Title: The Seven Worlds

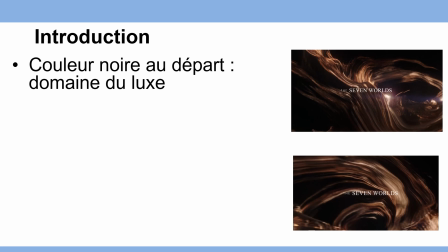4:05 C'est vraiment une des caractéristiques de la majorité de l'univers du luxe.
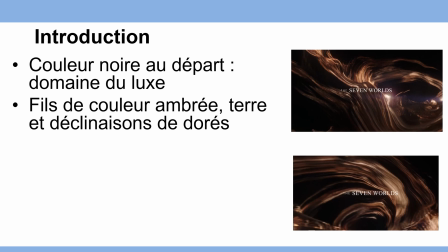4:11 Alors on voit bien que dans ce fond noir arrivent des fils de couleur ambré, terre dans les déclinaisons de doré, bien évidemment ça rappelle la couleur du cognac. On est dans des mouvements fluides, donc ça rappelle le liquide, le côté doré rappelle aussi l'univers du luxe.
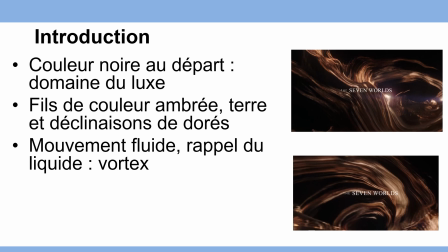4:29 Et toutes ces espèces de filaments, cette matière fluide, liquide, en fait, va se mettre à tourner sur elle-même comme un vortex liquide, toujours, bien évidemment. la musique dans le fond sur ces premières images est extrêmement cristalline, extrêmement légère on est sur quelque chose de très léger,
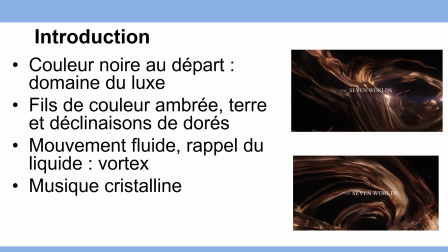4:47 très fluide donc en fait sur l'appréhension finalement du liquide souvent les amateurs de cognac font tourner le liquide dans le verre qui est un verre ballon conçu spécialement pour ça pour que le liquide puisse prendre cette forme de vortex et puisse exhaler
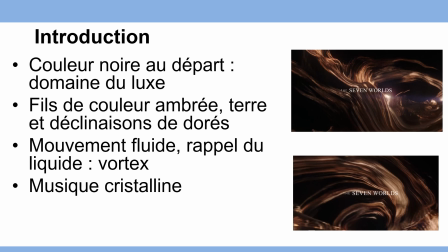5:03 l'intégralité de ses saveurs donc la dégustation du cognac c'est effectivement une expertise en soi et donc là le démarrage du court métrage reprend très exactement ce vortex en fait cette matière liquide qui va tourner dans le verre,
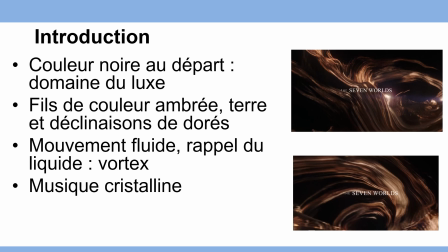5:20 qui va capter la lumière et qui va exhaler beaucoup de parfums qu'on va commencer à goûter uniquement par le nez, comme tout bon vin qui se respecte
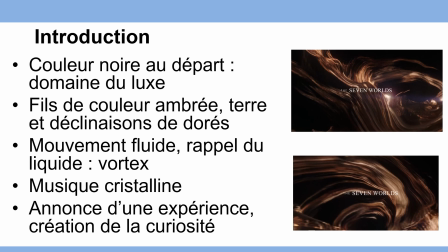5:28 donc c'est bien sûr l'annonce d'une expérience la création de la curiosité et le rappel indirect du produit que l'on va consommer
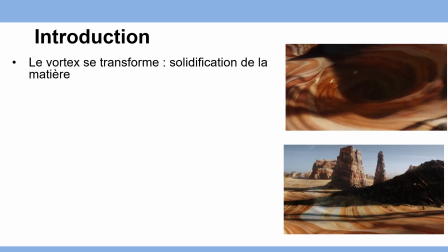5:36 que l'on appelle à consommer plutôt. Le vortex se transforme, il y a une solidification de la matière, elle garde un petit peu ses éclats colorés, puis en fait elle se transforme en sol, en terre.
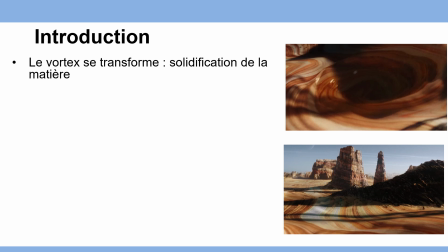5:49 Donc il y a vraiment là l'exposition en quelques secondes du parti pris du réalisateur et du parti pris de la marque qui est, on va transformer cette gorgée de liquide en monde et on va vous amener à les explorer les uns après les autres.
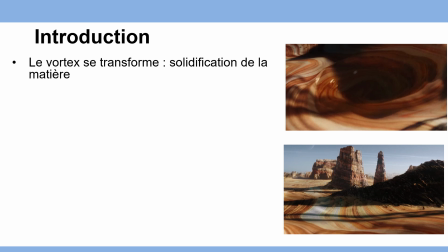6:04 C'est très intéressant parce que ça, ça se produit dans les 4-5 premières secondes du film et ça bascule carrément sur ce monde dans lequel on commence à évoluer en volant. Donc il y a un vrai effet waouh, un vrai effet waouh, on ne s'attend pas à une telle découverte,
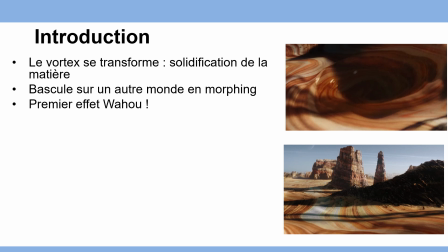6:22 on est sur quelque chose qui va être grand, pas simplement la découverte d'un seul monde mais de sept. Donc c'est quelque chose de grand, d'ambitieux, de gigantesque et évidemment c'est un effet qui est très rapide. 15 secondes à peine pour arriver depuis ces premières images jusqu'à ce premier monde.
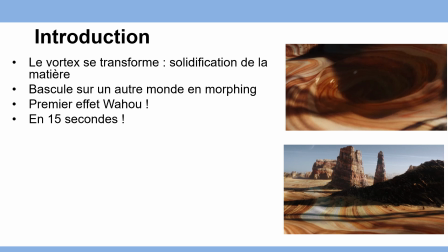6:41 Pourquoi c'est très intéressant pour vous en tant qu'auteur ?
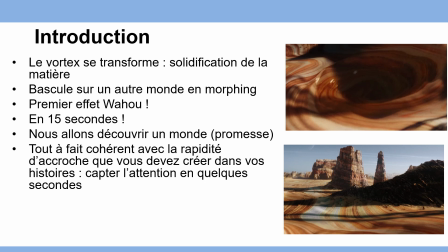6:43 C'est parce que cette découverte de premier monde, en fait, c'est cohérent avec la rapidité d'accroche que vous devez créer dans vos histoires. Il faut capter l'attention en quelques secondes. Pourquoi ? Parce qu'avec vos romans, vous serez en compétition avec ce genre de film, avec des vidéos qui, en quelques secondes, en quelques notes de musique, peuvent capter l'attention de vos lecteurs.
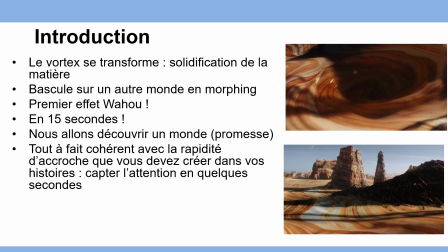7:02 Donc il faut comprendre que c'est ce niveau d'exigence que vous devez avoir dans les premières lignes de vos romans Que ce soit la couverture, que ce soit le titre et que ce soit la première scène, les premières lignes de vos romans C'est la raison pour laquelle il est impossible de les écrire, de les concevoir en premier Pourquoi ?
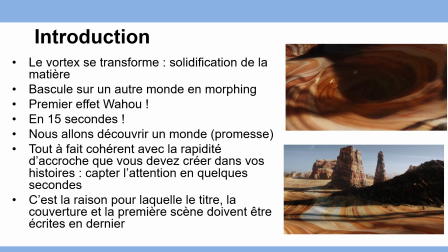7:20 Parce que là on est vraiment sur l'introduction L'introduction c'est l'annonce d'une promesse Voilà ce que tu vas découvrir à l'intérieur de mon histoire Or, en général, une histoire, on en a une bonne conscience dans la tête avant de l'avoir écrite, mais une fois qu'on l'a terminée, elle nous a amené généralement, même parfois, assez loin de ce qu'on pensait au départ.
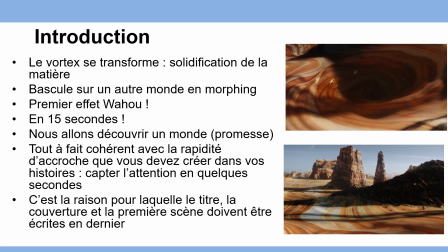7:38 Donc, il est très important pour vous que vous travailliez avec des titres qui sont provisoires, que vous écriviez votre histoire de bout en bout, que vous la relisiez complètement, que vous la corrigiez, pour ensuite savoir très exactement ce que vous préparez et que vous présentez comme expérience à vos lecteurs.
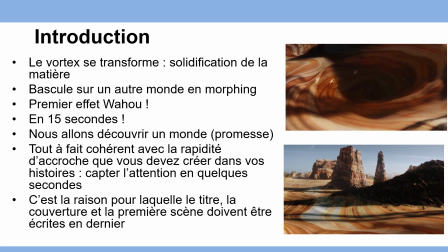7:54 D'accord ? Donc, travailler bien sûr là-dessus et évidemment, toujours écrire en dernier la titre, le titre, la promesse, la couverture, la quatrième de couverture.
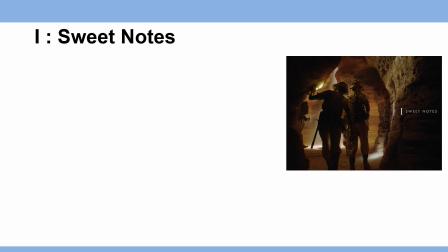8:04 Alors, premier monde dans lequel Ridley Scott et Nessie nous entraînent, ce qu'on appelle les notes légères. Sweet notes, c'est un univers qui est souterrain.
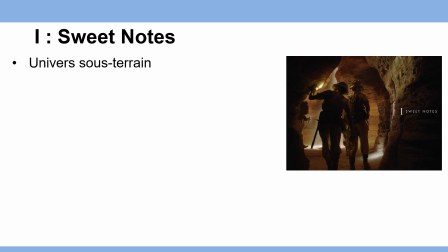8:13 C'est étonnant en fait, qui nous est amené dans un souterrain. Mais en fait, ça ne l'est pas tant que ça. En termes descriptifs, c'est un univers qui est caché. On est sur le démarrage de la découverte, on ne peut pas avoir l'intégralité de l'expérience sur le premier jet, sur le démarrage de la première gorgée.
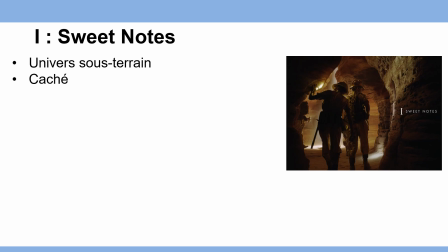8:31 On sait qu'on va être amené sur quelque chose de plus grand, plus profond. Donc là, c'est matérialisé par cet univers souterrain, c'est matérialisé effectivement par le fait qu'on est des explorateurs. Là, toute l'expérience nous transforme en explorateurs de ce qu'on est en train de goûter, de ce qu'on est en train de découvrir.
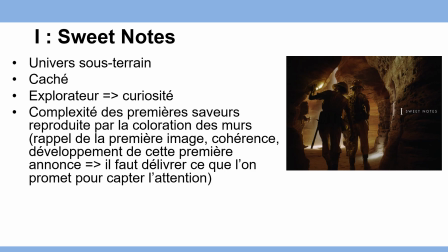8:49 Notez que la complexité des premières saveurs est reproduite par la coloration des murs. Il y a ce rappel de la première image, on est dans une cohérence globale, ce qui est important de garder dans vos écrits. Il faut délivrer ce qu'on promet pour capter l'attention. Il faut garder cette notion de cohérence. Même si on peut amener les gens un peu loin, il y aura toujours une cohérence, un fil directeur.
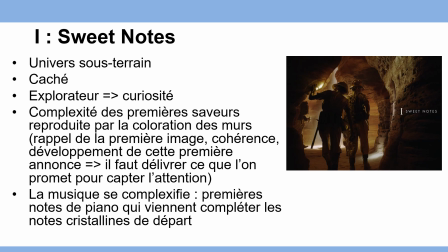9:09 On sait que la musique se complexifie. Les premières notes de piano viennent compléter les notes cristallines de départ. On est sur quelque chose qui va nous amener à découvrir d'un petit peu plus profond. Le piano est fatalement plus grave que ces notes cristallines là, donc c'est quelque chose qui prend du corps, de la consistance. Et c'est cette approche là que Enesi veut nous faire comprendre,
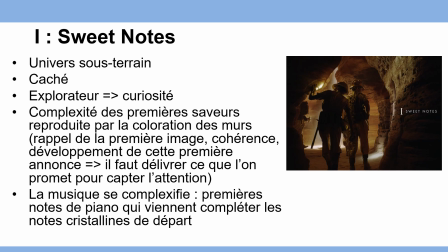9:29 c'est à dire que la première approche sensorielle du cognac, elle va être un petit peu légère, elle va être sur la vision, elle va être sur de l'olfaction, et puis quand on va commencer à goûter, là on va être sur quelque chose qui va prendre de l'ampleur.
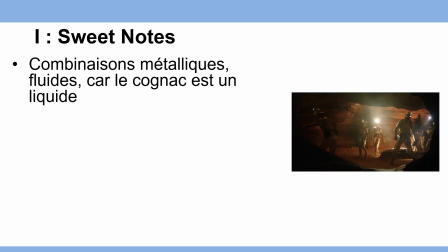9:41 Donc il y a vraiment une promesse, vous allez voir c'est un voyage. Notez que les Les combinaisons sont métalliques de nos explorateurs. Pourquoi ? Elles sont fluides, elles ne sont pas près du corps. Le cognac est un liquide, donc cette notion de métal, de fluidité est rappelée par ces combinaisons-là.
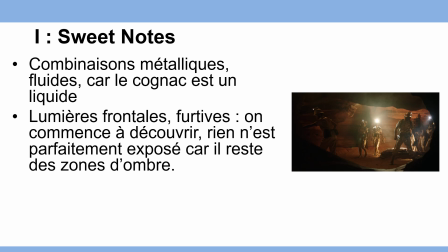9:59 Les lumières sont frontales, furtives, il n'y a pas de lumière globale, ou alors elles sont ponctuelles, elles sont restreintes à certaines zones de l'image. C'est vraiment une matérialisation visuelle de ce concept de rien n'est parfaitement exposé.
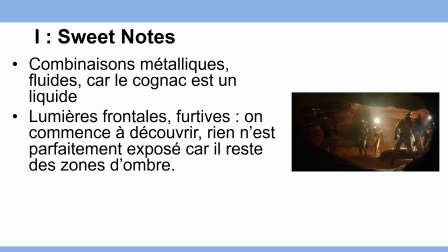10:13 Il reste des zones d'ombre à découvrir. on est sur le démarrage de la dégustation. On sait que l'expérience ne fait que commencer, on a encore beaucoup de choses à explorer.
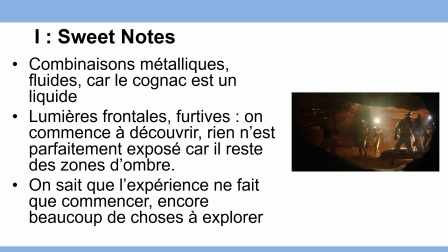10:22 Regardez comment Ridley Scott a traduit ça dans cette image qui est finalement éclairée parcellairement, juste avec des petits endroits, rien n'est en pleine lumière. Notez bien cette approche.
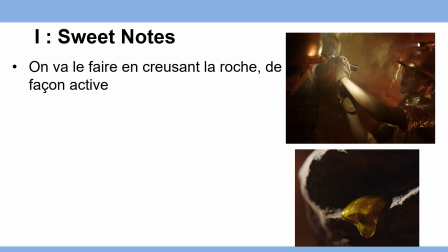10:35 Ensuite, comment on va explorer ? On va le faire en creusant la roche de façon active. Chaque coup de maillet est accompagné par une nouvelle note cristalline, on n'est pas sûr on va casser de la pierre, on a de la difficulté à rentrer dans la roche, non non, c'est quelque chose de léger,
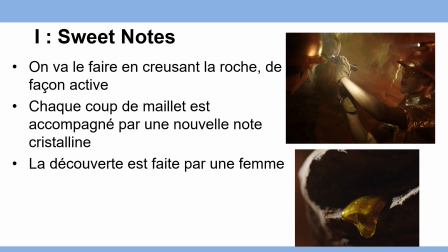10:49 ça va venir tout seul, c'est très fluide, et cette découverte elle est faite par une femme, il n'y a pas besoin de force là-dessus, on est sur quelque chose de doux on est sur quelque chose qui finalement va révéler des tons chauds, qui va révéler en fait ce liquide doré qui va arriver petit à petit, qui va rappeler évidemment le liquide du cognac
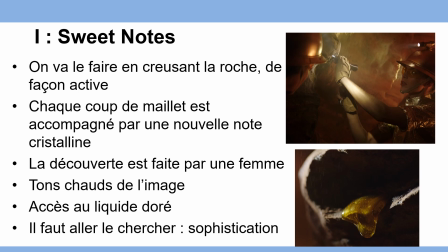11:09 il y a eu cette notion de sophistication c'est pour ça que c'est un personnage féminin c'est pour ça que ses coudes ce n'est pas un énorme manier elle va pas au marteau piqueur on est bien d'accord c'est quelque chose qu'elle tient presque entre deux doigts sur lequel elle tapote doucement et qui fait un petit son de ting ting on est vraiment sur quelque chose de très léger très subtil très
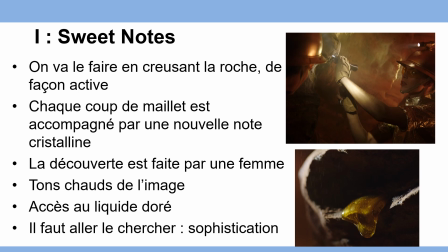11:29 aérien et de toute façon cette notion de légèreté va rester à l'intégralité du film donc les notes Déjà,
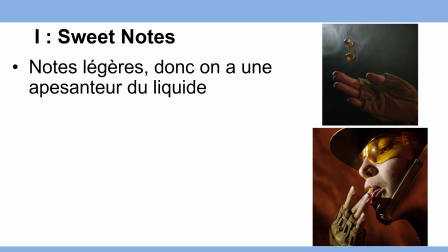11:36 on a une apesanteur du liquide, on voit que les gouttes du liquide s'envolent elles-mêmes. C'est pour bien montrer que la majorité de l'expérience de gustation du cognac, elle est liée aux saveurs olfactives, par ce que l'on sent, par les effluves qui en écoulent.
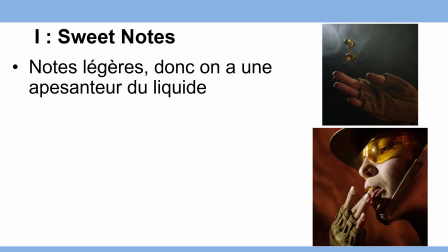11:52 Comme je vous le dis, c'est encore une illustration du fait que les verres sont ballons, que le vin s'exhale beaucoup en fait, et que cette expérience, elle est gustative, mais beaucoup olfactive.